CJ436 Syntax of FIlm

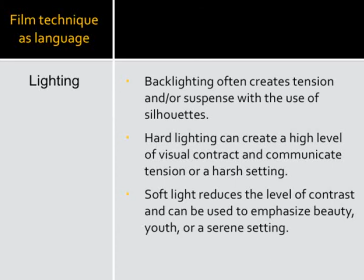And oftentimes you'll see portraits done of children where there's a really soft edge. It's not a sharp. It's not a high contrast. It's a very serene type of, not a fuzzy focus type of scene.
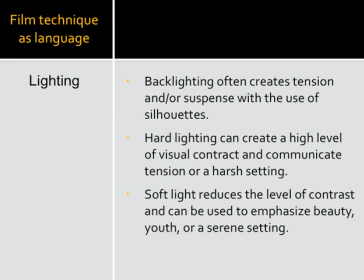Again, that creates a mood around a character. Even in film noir scenes, I mean film noir films, sometimes the women would be shot with very soft lighting around their faces, while men would be shot with the harsh high contrast lighting. So we speak even to our expectations,
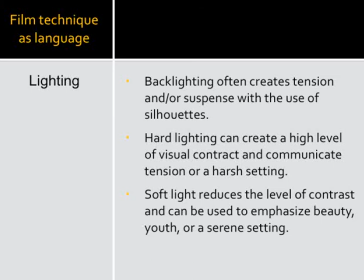our gendered expectations, of who's good or who's bad based on even how lighting works within a film.
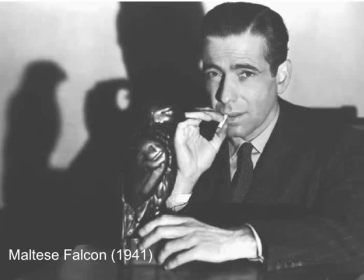Okay, again, the harsh lighting and the silhouettes were effectively used in the Maltese Falcon. In fact, we can't really see the Falcon in this scene except by shadow, so we see the high contrast working here to establish mystery and the forthrightness on most of the character.
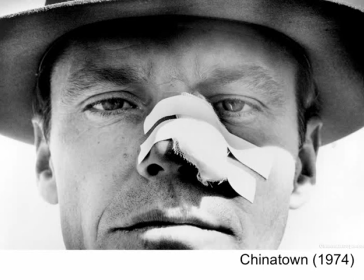It continued to be used in other types of film noir. Film noir as a sub-genre or as a genre of film didn't end after the 40s. It's still used on occasion now stylistically. Chinatown in 74 was one of those.
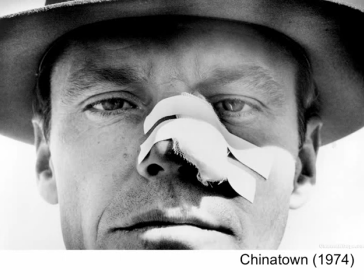Chinatown has some added narrative twists, but it's shot stylistically as a film noir film. Again, the harsh contrast lends itself to, if you've seen the film, you know he's very cynical. He's jaded. He's beat up literally and figuratively as a character,
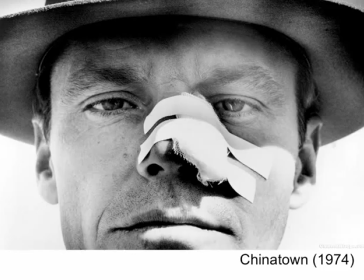and he's really wracked by this particular crime that's occurred in the film.
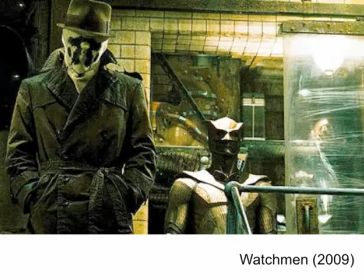It's also used in The Watchman, kind of literally with the face of this character. Rorschach, you see a film noir style cast onto him in many of the scenes that he's in. much different.
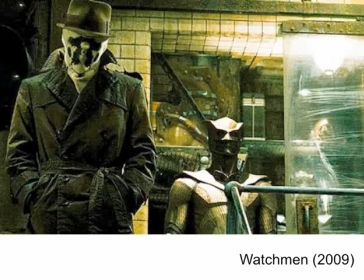His scenes are, the lighting and the colors are much different than some scenes with some of the other characters. They change according to which character you watch. And again, that lends itself to tell us about the character, to tell us about the story and the narrative. All of these things work to help us make meaning of a film.